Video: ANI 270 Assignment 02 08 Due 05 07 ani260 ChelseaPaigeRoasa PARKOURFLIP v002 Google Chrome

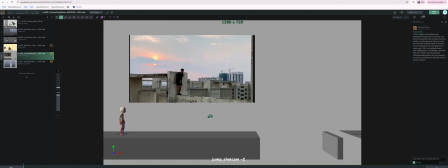2s
Chelsea, awesome stuff. You have the two pieces here. I'm just going to look at the jump one first.
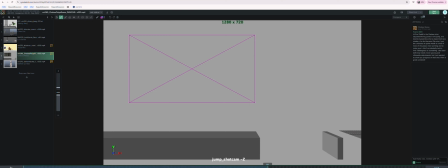8s
I'll get to the other one in a bit. It probably won't be as detailed about the other one, just because I got to keep an eye on my time.
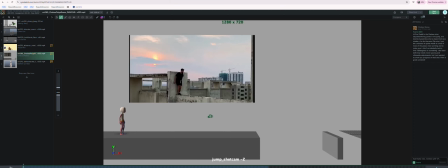16s
But this one's looking great. There's some things that catch my eye, like big things, and then there's probably, you know, a bunch of polished stuff to do.
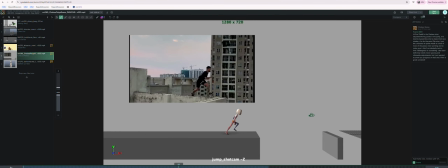24s
And the big things aren't that big, really. I don't think it's that big of a deal. But one of the things is, I feel like at the back half of the jump,
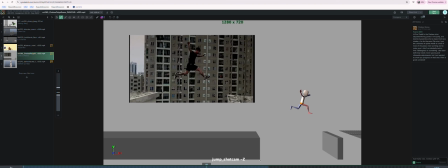34s
it's feeling like it's a little floaty in its vertical spacing.
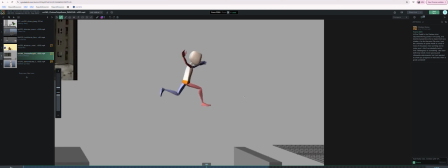40s
So I'm going to go in there and check that out. And generally when something feels floaty, it means that the spacing might be kind of even. And again, I'm just talking about like the vertical height of things. Your launch feels good. So by contrast, let's take a look at this.
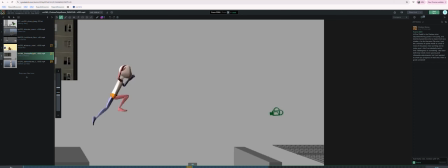57s
So I'm just going to trace like kind of the waistline, so we get a sense of the vertical up and down of this. Because I feel like on its way up, the spacing starts spread apart and then it gets tighter, closer together.
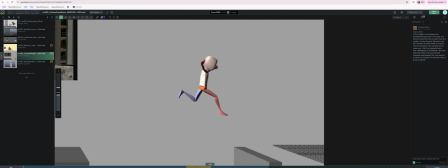73s
But I feel like on the way down here, it's probably gonna read as a little even, which means you're probably gonna have to take out some frames, a frame or two on this downward thing. You know what I mean? On the downward arc.
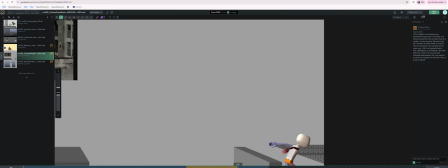95s
But when I say big things, this is what I'm talking about. I don't think it's that real. I don't think it's really like a big thing. You know? Yeah. So okay, I'm gonna just pick a frame, maybe like here.
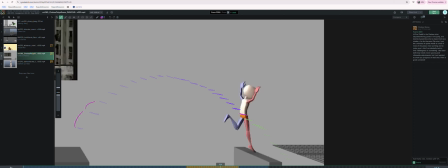108s
So here, like you have this nice big spacing, and then this spacing kind of reduces and gets smaller and smaller and smaller and smaller, right? By up here, the spacing's really tiny, and that's super appropriate. But I think as you're falling, you kind of want to get back to like this distance over here.
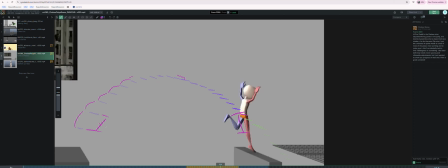127s
Like that distance should be almost equal to this distance, right? Like those things should be samey. You know, you can almost look at what your spacing was on the way up and copy it on the way down,
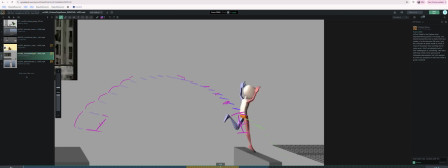142s
and you'll be in a good spot. You know, so maybe here you did 1, 2, 3, 4, 5, 6, 7, 8, 9, or 10, you know, so 9 to 10 to get up to the apex, which I think is like around here
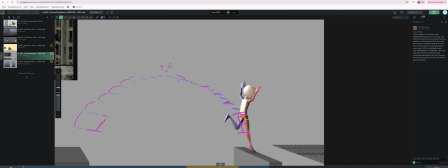158s
as I'm tracing it. But here you have 1, 2, 3, 4, 5, 6, 7, 8, 9. Well, that looks samey. That looks like 9 to 10 on the way down. But I still think, even though mathematically they're equal,
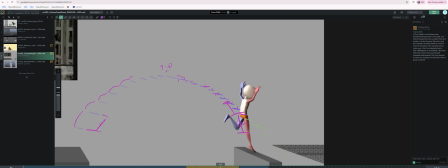174s
I think here we need to like get this spacing to mimic more like this spacing here. So, because I don't know, all of the spacing here feels really like tighter together.
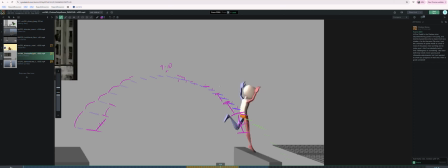187s
So maybe you just need fewer frames by like 2 or 3 frames. So it's not always easy to figure out which frames to pull out or which poses to pull out. But pull out 2 or 3 and then check your spacing on the way down and adjust as needed.
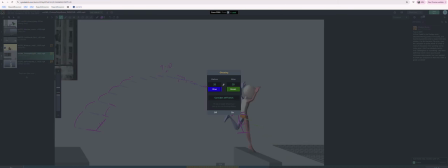202s
You know, I think that's going to help a lot.
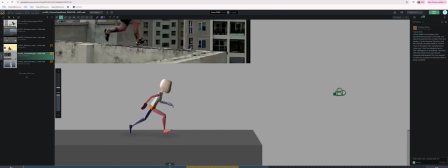206s
Let me keep this on, because one of the other things I noticed is the up and down of the run
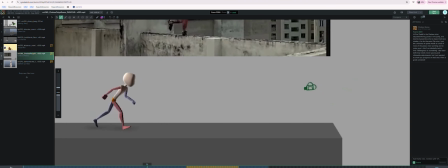216s
is nice, but I think it feels a little sharp on the down transition, which is like kind of like a bouncing ball exercise, or maybe I told you to make it sharp.
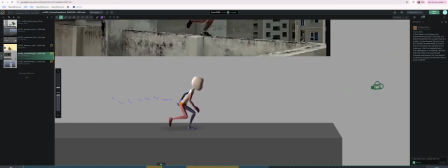232s
But maybe it's a little too sharp on the down. So I feel like spacing wise, it needs just a more cushion.
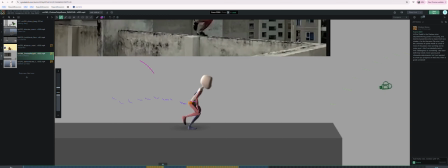241s
Like I feel like it's going like this kinda, and I'm feeling like the harshness of these moments where maybe it just needs to be a little bit more rounded because the legs are cushioning and stuff.
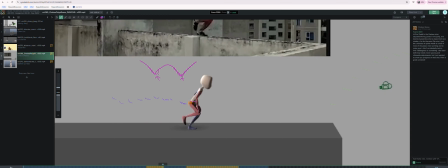256s
This is nitpicky. It's just probably a tiny spacing adjustment, maybe on like the way up here. So like if this is your center of gravity here and this is the down pose,
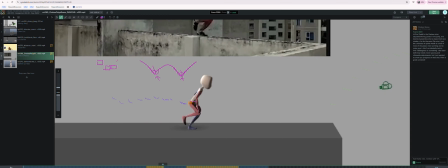271s
maybe we just need like a slight cushion on the way up just to make that feel just a touch softer.
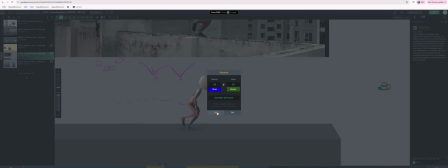280s
It's pretty nitpicky, that comment, so take it as what it is.
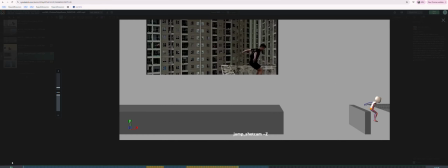286s
So those I think are like the two biggest things that are catching my eye.
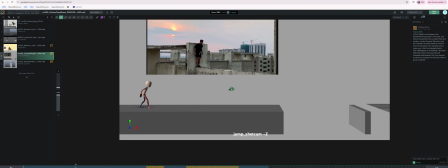295s
Yeah. And then the lean in is nice, what you have going on here.
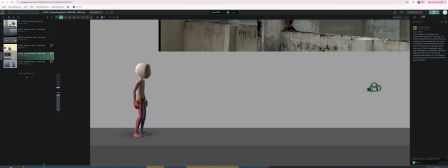306s
feel like it all kind of starts a little abruptly. So let me see here. Yeah, I would just watch your spacing on some stuff here, because here it goes from, like, this is nice posing.
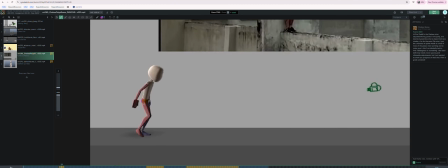324s
We can see it kind of like hangs out here. But then in the that first jump feels kind of big, and then it feels kind of even. This is just little spacing tweaks. So maybe you just need like something a little more biased in between here.
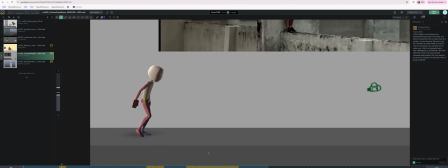343s
Something you can do here to fix that, like practically, how do you go about doing that in an easy way?
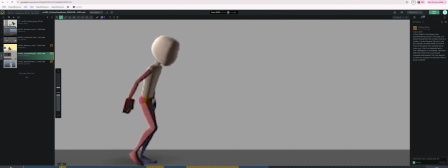351s
Is if you take your cog control, like put a key here on your cog control, you know, and make sure you have a key here on your cog control.
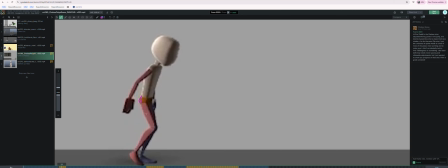366s
And then with this one in the middle, you can use you can just delete the key on this so that it's more like a 50%, or you can even use the tween machine or just your eyeball to get it more to be like a 15 or 20% close to where it was.
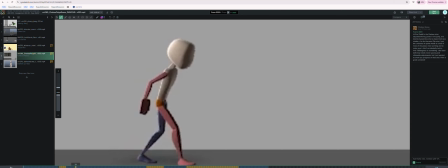387s
But the spacing all through here on the cog looks pretty even. So I think you would want it to be like a real slow in, and then it picks up speed until the red foot lands.
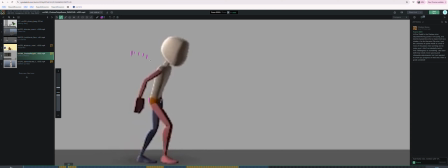402s
And when the red foot lands, it's going to start, you know, that spacing is going to get like a little tighter. I know I probably draw more frames than what you have in there, but just try to vary up that spacing on that lean forward to look like it's a fall and catch.
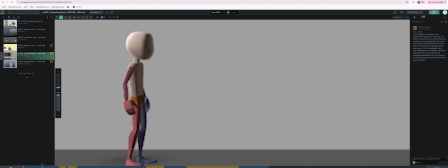417s
Yeah. And then same thing here, like that's kind of big, so maybe you can ease into this one a little bit, because here's the spacing, here's the spacing, here's the spacing.
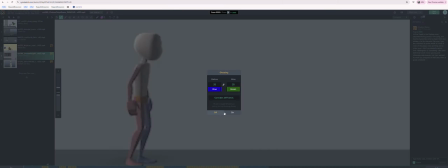431s
So if we take a look at this, I imagine it's all going to look fairly even.
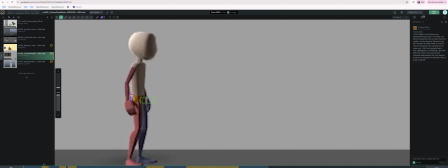436s
So maybe this one you gotta like nudge back a tiny bit this way. Again, this is nitpicky stuff. I know I'm just talking about like little changes in spacing, but these little changes, you're gonna feel them.
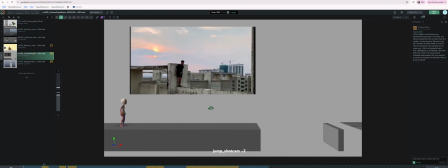447s
You know, this is like the detail stuff that we get into in polish, and it's gonna really help everything look amazing.
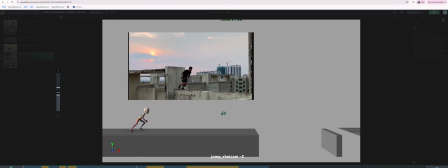455s
But this already looks amazing, so
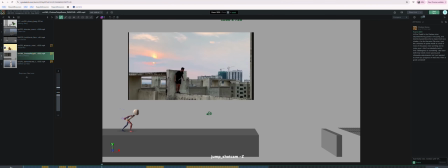yeah, I really like the moving hold you have here on the torso and the body. Really nice. And this like dip down, oh, that's really nice. I like that a lot into this run.
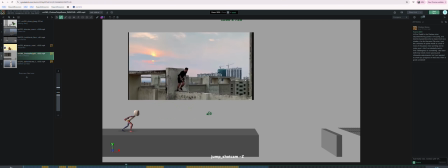Yeah, really cool.